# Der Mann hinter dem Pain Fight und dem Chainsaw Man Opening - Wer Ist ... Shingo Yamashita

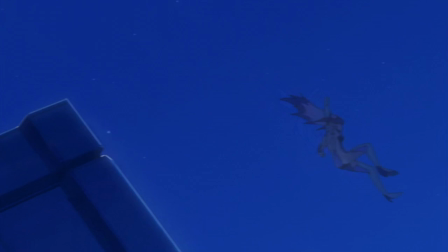4:01 Mit Ryotaimu,
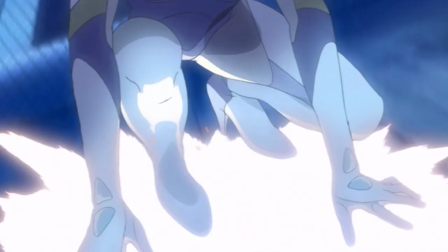4:02 der wie gesagt ebenfalls zur damaligen Web-Generation gehört und der anschließend noch weiter Yamashitas Leben begleiten würde als Chief Animation Director für die gesamte Serie,
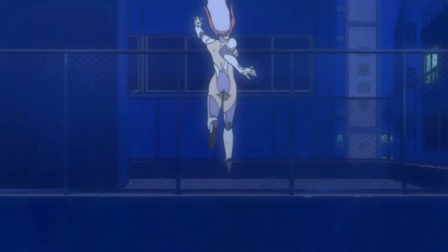4:10 fielen die Limiter-Ketten von Yamashita ab.
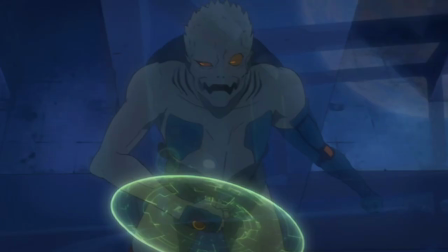4:13 Da Ryotaimu seinen Animatorinnen ziemlich viele Freiheiten erlauben zu scheinen und es entstanden die mitunter besten Action-Szenen, die es an Anime gibt.
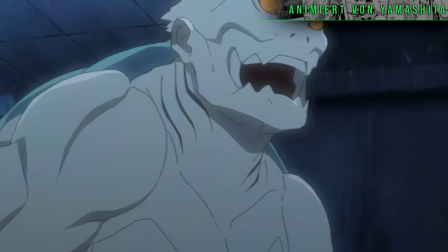4:21 Yamashita ist, wer den Ton der Serie angibt, in dem bereits die ersten Action-Sequenzen von ihm animiert wurden.
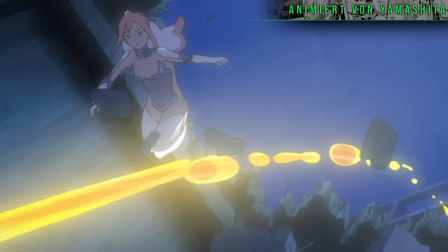4:27 Und was der Typ kann und was ihn ausmacht, bekommt man noch die ganze erste Staffel zu sehen.
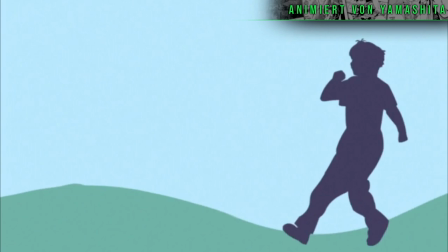4:31 Das Ending, was ich wirklich liebe, der Happy-Go-Lucky-Song, die kontrastreichen Farben, das Shading und eben diese super flüssige Animation,
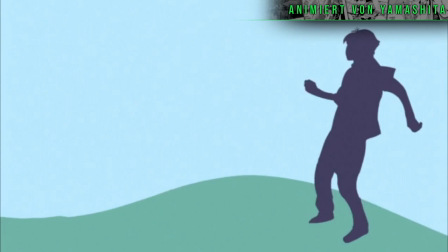4:38 die komplett aus Yamashitas digitalem Stift kommt, beenden jede Folge, trotz des teilweise sehr harten Inhalts der Serie,
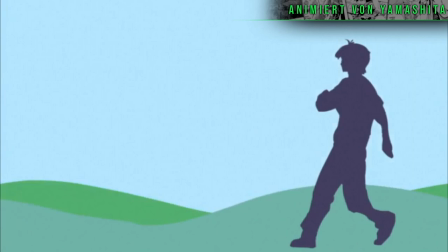4:45 mit einem Lächeln auf meinen Lippen. Hier sieht man seinen fluiden Stil der Figuren in halbe Flüssigkeiten verwandelt,
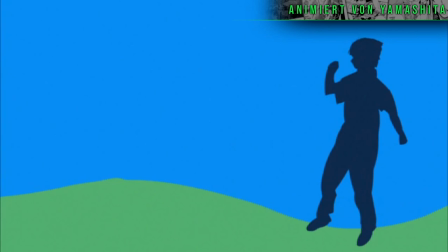4:50 aber die Animationen transportieren dadurch so einen gewissen Schwung bzw. lässt die Bewegung mehr ausufern,
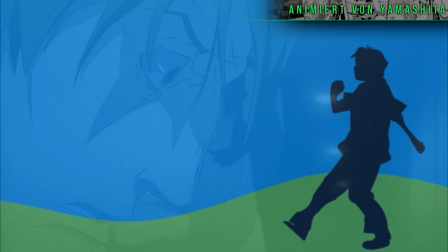4:56 als wir uns sonst realistisch bewegen würden, weshalb es zumindest in meinen Augen aber nach einer flüssigeren Bewegung aussieht,
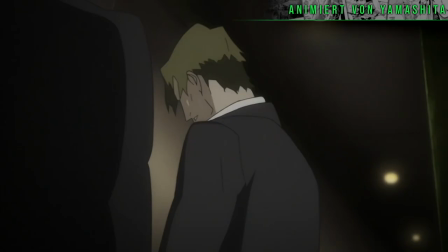5:01 als wenn dies nicht der Fall wäre. Lasst mich dazu auf Bacano zurückkommen und wie völlig anders diese Szene aus Episode 5 im Vergleich zum Rest der Serie wirkt.
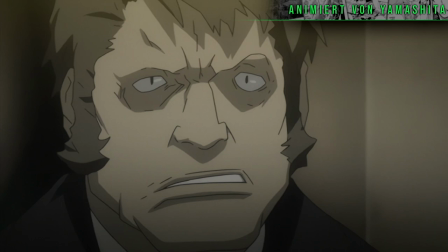5:09 Die Gesichter, besonders die Augen, werden auf eine ganz andere Weise gezeichnet, als es sonst in der Serie der Fall ist und demonstrieren gemeinsam mit diesem zappelnden Typen,
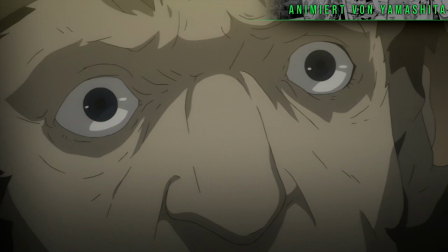5:17 der wirklich keinen Frame stillhalten kann, wie ernst die Situation für ihn ist.
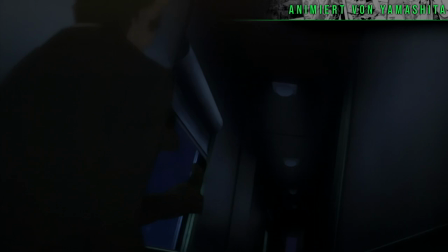5:22 Die Schattengestalt und wie es die Figur umschließt und aus dem Zug zieht, stellt den Höhepunkt dieser Eskalation dar und kennzeichnet,
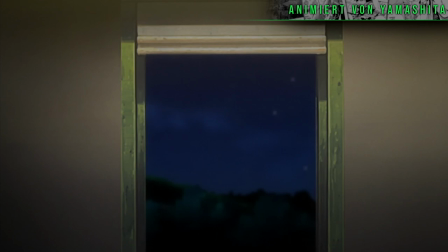5:28 wie absurd die Szene ist, selbst im Vergleich zur restlichen Serie.
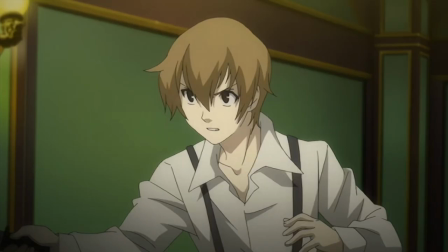5:32 Schauen wir uns beispielsweise eine Actionsequenz nur Minuten vor dieser Szene an, ist die Animation hier deutlich gezielter,
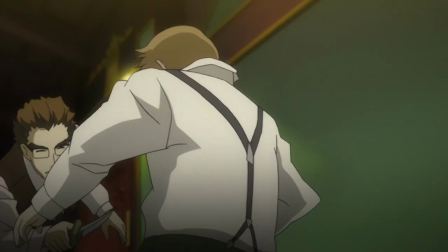5:37 was diesen Kampf weniger nervenaufreibend macht, was aber im Kontext der Geschichte völlige Absicht ist.
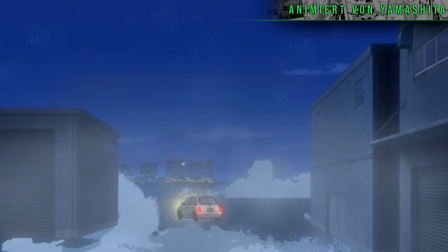5:42 Wenn wir zu Birdie zurückkehren, können wir Yamashita sogar dabei zuschauen, wie er immer mehr Off-Model geht, was zur Eskalation in der Serie wunderbar passt.
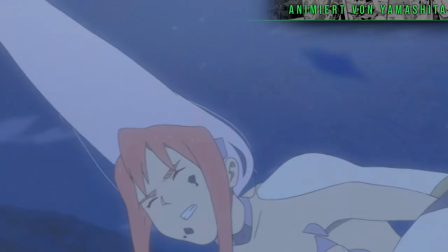5:50 Das meiste in der ersten Staffel von ihm bleibt dem treu, was wir bisher gesehen haben. Hier noch ein Beispiel aus Episode 9.
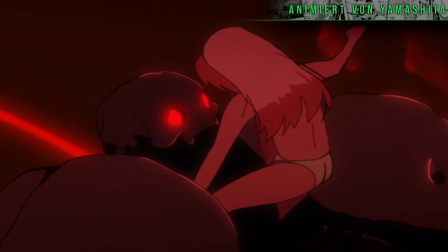5:56 Aber Staffel 2 ist, wo die Animationsqualität einfach nur noch pervers wird. Diese Szene aus Episode 7 von Staffel 2 ist so smooth animiert,
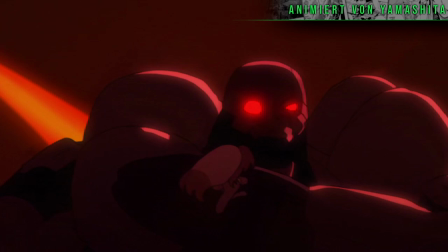6:04 dass es teilweise schon gerotoscoped aussieht, wie sich die Figuren bewegen, also über Realaufnahmen drüber gezeichnet.
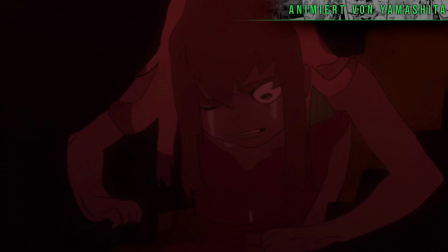6:10 Das scheint aber nicht der Fall zu sein.
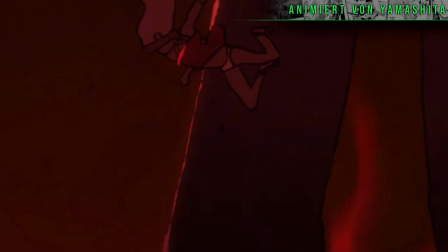6:12 Genauso hilft die uneinheitliche Linienführung und der Shading den völligen Zerfall, die völlige Instabilität von Birdie zu zeigen.
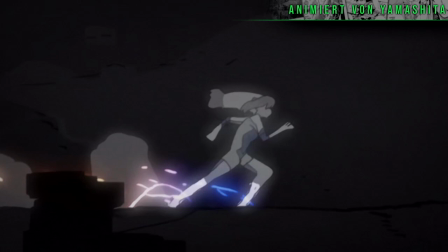6:20 Und wenn wir zu Episode 12 springen, dann ist bereits alles zerfallen. Hier gibt's kein Charaktermodell mehr, an dem sich orientiert wird, keine Farben und Formen mehr.
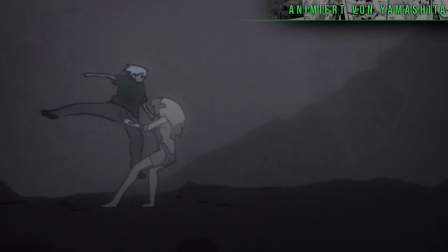6:27 Hier kämpfen zwei Dickflüssigkeiten gegeneinander und der ganze Hintergrund wird in diesen Stil sogar mit hineingezogen.
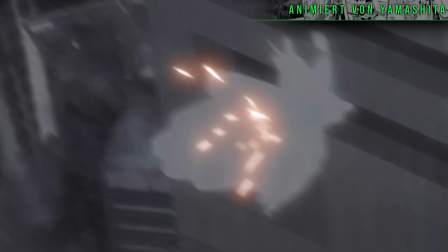6:33 Das könnte so in Mob Psycho 100 vorkommen, wie es aussieht.
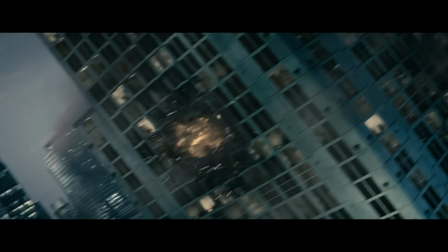6:36 Dieser Kampf ist so legendär, dass Regisseur Zack Snyder ihn gesehen hat und wohl als Inspiration für den Endkampf in Man of Steel diente, was… ja, ja kann ich sehen.
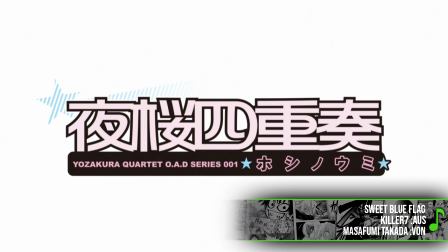6:57 Yamashas Momentum war an diesem Punkt unaufhaltsam.
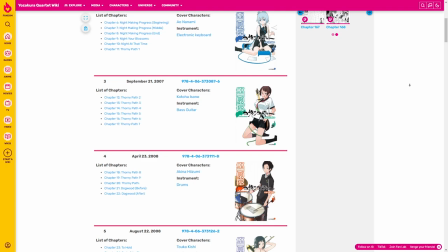7:00 2010 startet das Anime-Reboot zu Yusakura Quartett, ein langlaufender Shonen-Manga, der nie große Aufmerksamkeit außerhalb Japans bekommen hat.
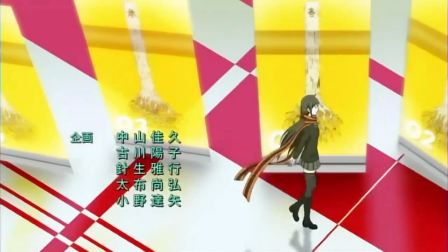7:08 Die erste Anime-Umsetzung davon kam 2008 und macht eher sein eigenes Ding, weshalb sie viele Fans nicht mögen.
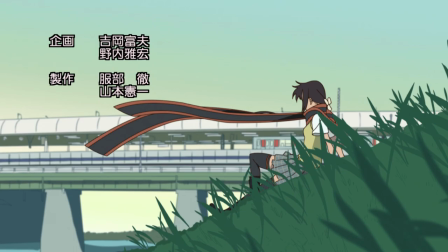7:14 Ryo Taimo sollte schließlich einen neuen Anime dazu machen und lieferte nur ein Jahr nach dem Ende von Birdie den nächsten Action-Anime ab,
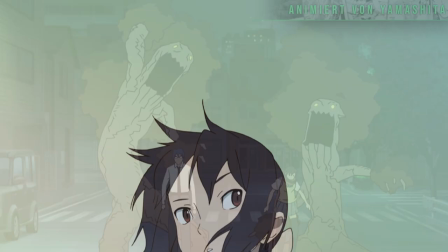7:20 den ich als einen der bestanimiertesten überhaupt bezeichnen würde. Zu schade, dass ich ihn inhaltlich gar nicht mag.
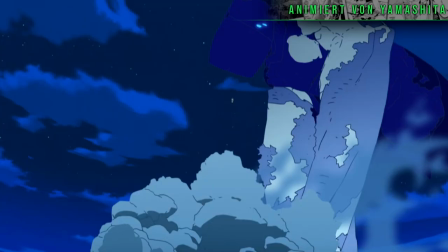7:27 Nichtsdestotrotz ist Yamashitas Leistung, besonders der Kampf gegen den Titanen, eine absolute Augenweide.
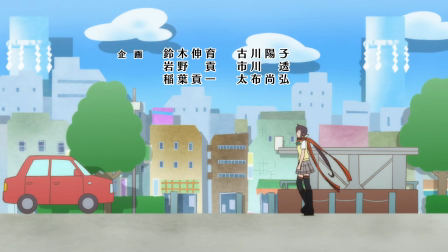7:32 Die Serie würde 2013 ein vollständiges Reboot bekommen, weil diese OVA von 2010 bzw.
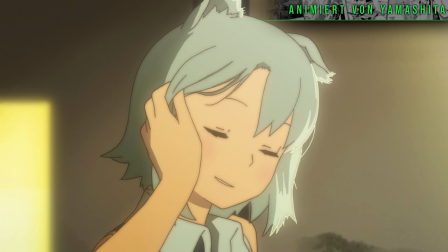7:38 11 nur drei Episoden lang geht und mittendrin spielt und dort animierte Yamashita einen sehr großen Teil von Episode 10,
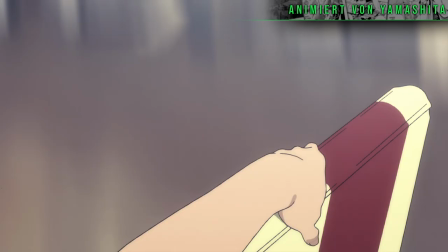7:45 was sicherlich damit zusammenhängt, dass er diese Regie geführt und gestoryboardet hat.
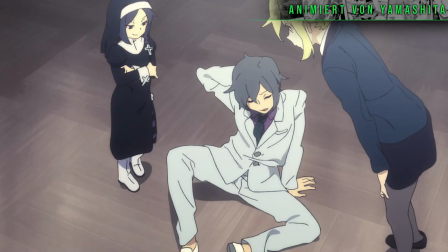7:49 Vor dieser neuen TV-Serie von Yosakura Quartett kam aber Yamashas bekanntester Auftritt Dato,
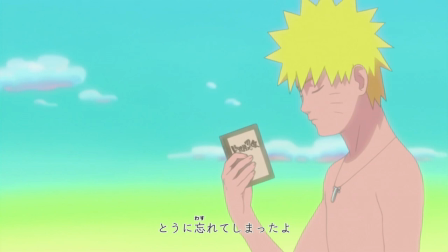7:55 was Mainstream-Anime angeht, in Naruto Shippuden. Aber wie das so ist, wenn spezielle KünstlerInnen auf den Mainstream treffen, sorgt das für große Kontroversen.
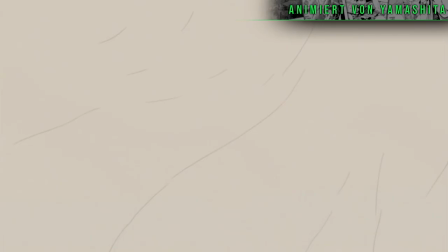8:04 Am 1. Juli 2010 lief die 167.